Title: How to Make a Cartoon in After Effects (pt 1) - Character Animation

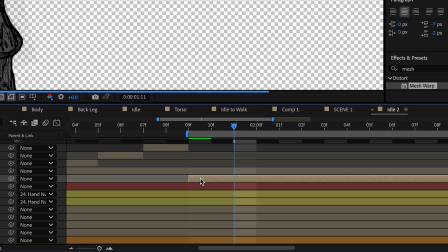But let's take it a step further to kind of match the kind of choppiness of the rest of the animation.
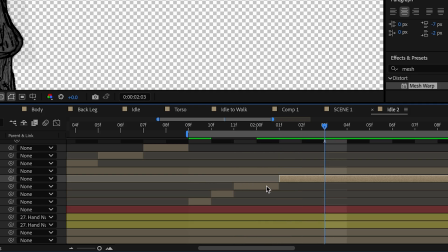I'm gonna actually split this layer a few times.
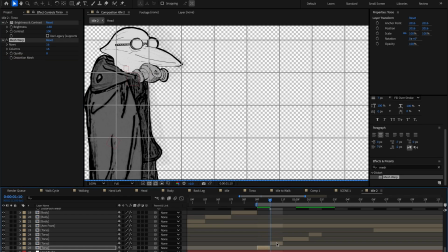And once we have those layers split in that way, we can actually uncheck the keyframes for the distortion mesh. And so basically it's going to freeze that distortion in that point in time for that layer without it actually animating to the next step.
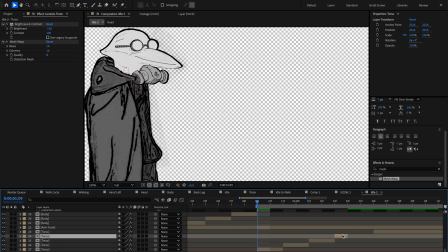So we're basically keeping the distortion to follow that motion so that it's not actually moving, it's just kind of skipping forward. I don't know if that makes sense, but yeah. when you're doing these animations,
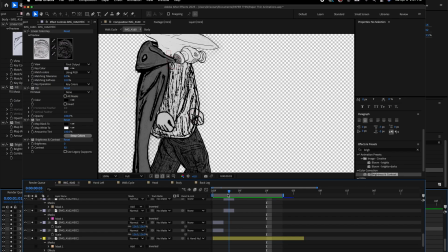like you're animating the position of something in After Effects to kind of give it that same choppy style, or animating on twos or ones,
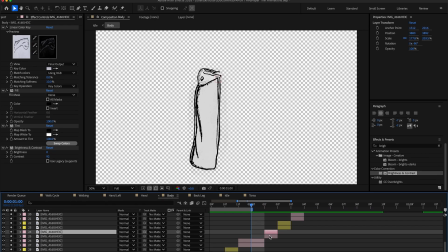you can actually change the frame rate of your composition.
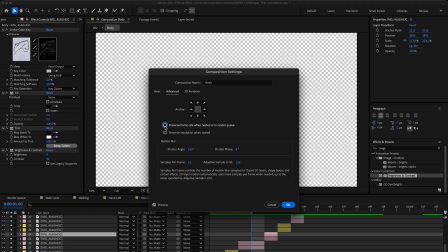And then under the advanced settings, you want to make sure that that retains the frame rate in other comps as well, so that you can kind of create animations with 8 frames per second.
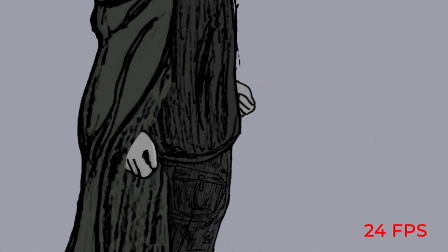Because if you don't, it's just going to look weird that you have kind of more choppy elements and then just smooth ones on top.
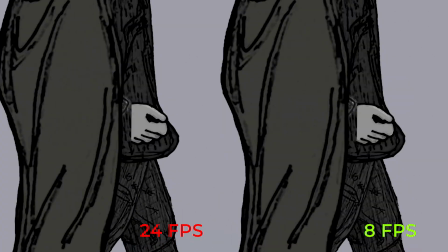Because of course, if you're just animating the position of something, like the hands for example,
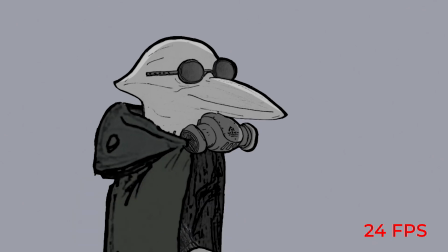and the hoodie rotating up and down as it's bobbing, you want that to be also choppy and not just kind of smooth,
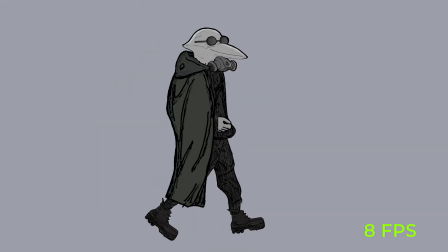because it's gonna look weird. It just makes the whole thing feel a little bit more cohesive, and you want to be intentional with this type of thing. To get a complete walk cycle, sometimes you want the character to stop and idle and to maybe start walking again.
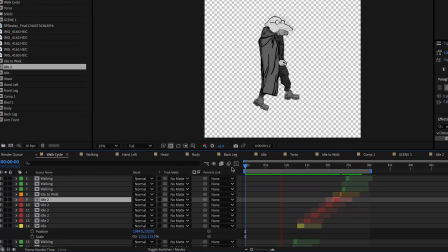And so basically I created a main comp that has a bunch of other comps of
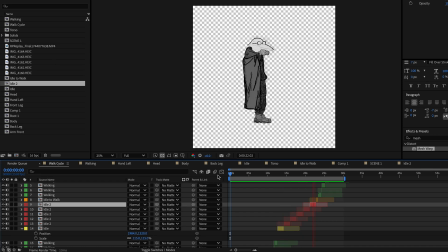animations so that I can kind of plug and play whatever I want. So if I want the character to transition from a walking to idle,
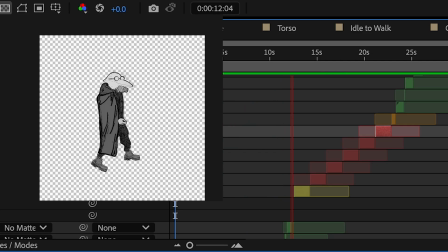I have the walking animation, then the walking to idle, and then the idle animation. Doing it this way, you very easily create these kind of modular building blocks that can make you
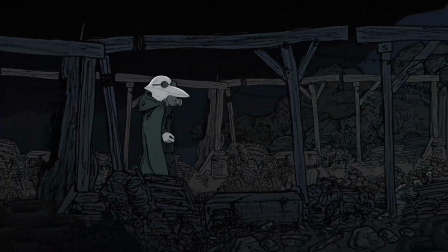very quickly adjust the way that your character is walking or stopping or anything else.
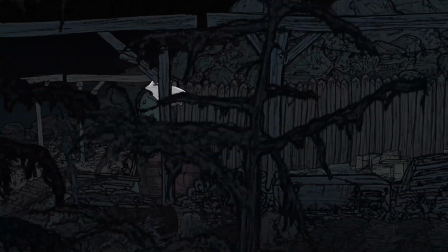And by the way, in the next part, we're actually going to add this guy into a scene, which is super fun.
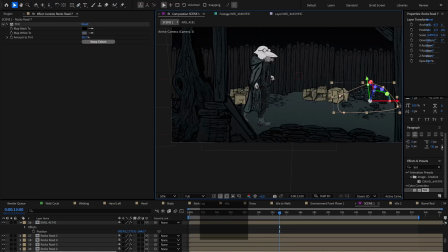And we're going to have him walk across the scene and add all this nice parallax and all these props.
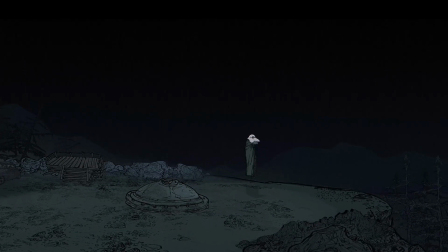So definitely would love to see you there for that one. And I hope you enjoyed this one and you found it useful or inspiring.
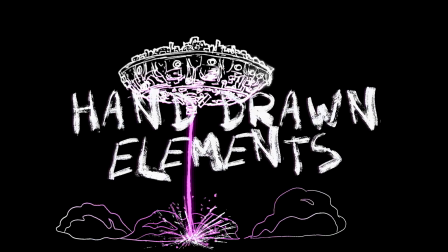Now, if you are interested in making cartoon, I actually have a pack where I have a bunch of hand-drawn elements like explosions,
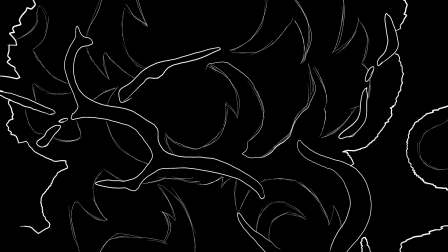lines, and just motion graphic elements that are super cool to use. I use them all the time in my videos.
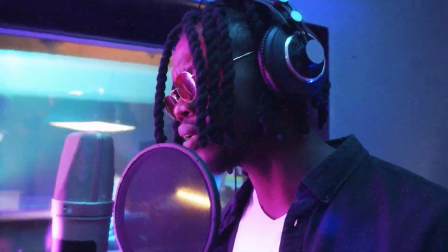It's a super cool way to layer accents in your video. It has so many uses, but yeah, definitely would encourage you to check that out.
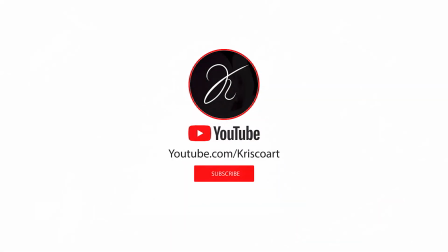And if you want more videos like this on animation, but also VFX and filmmaking, definitely consider subscribing.
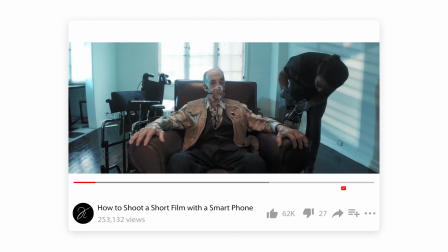Would love to have you here and join the community. All right, thank you so much for watching. My name is Chris Trini for Kriscoart, and I'll see you next time.
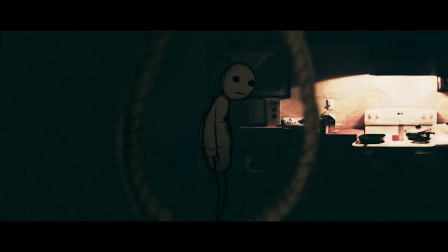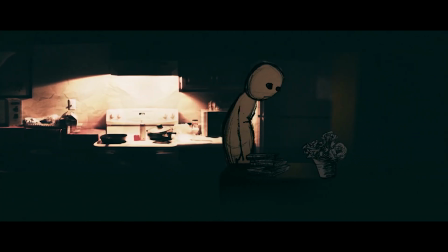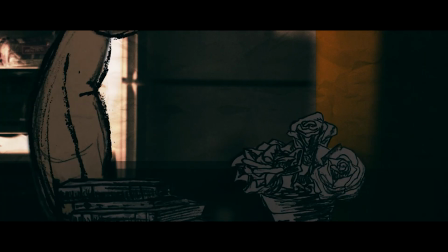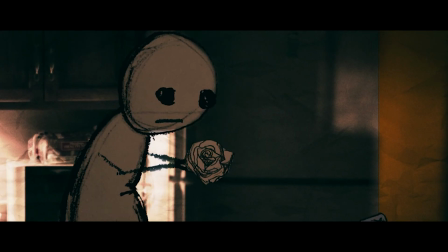I'm sad to know, yeah.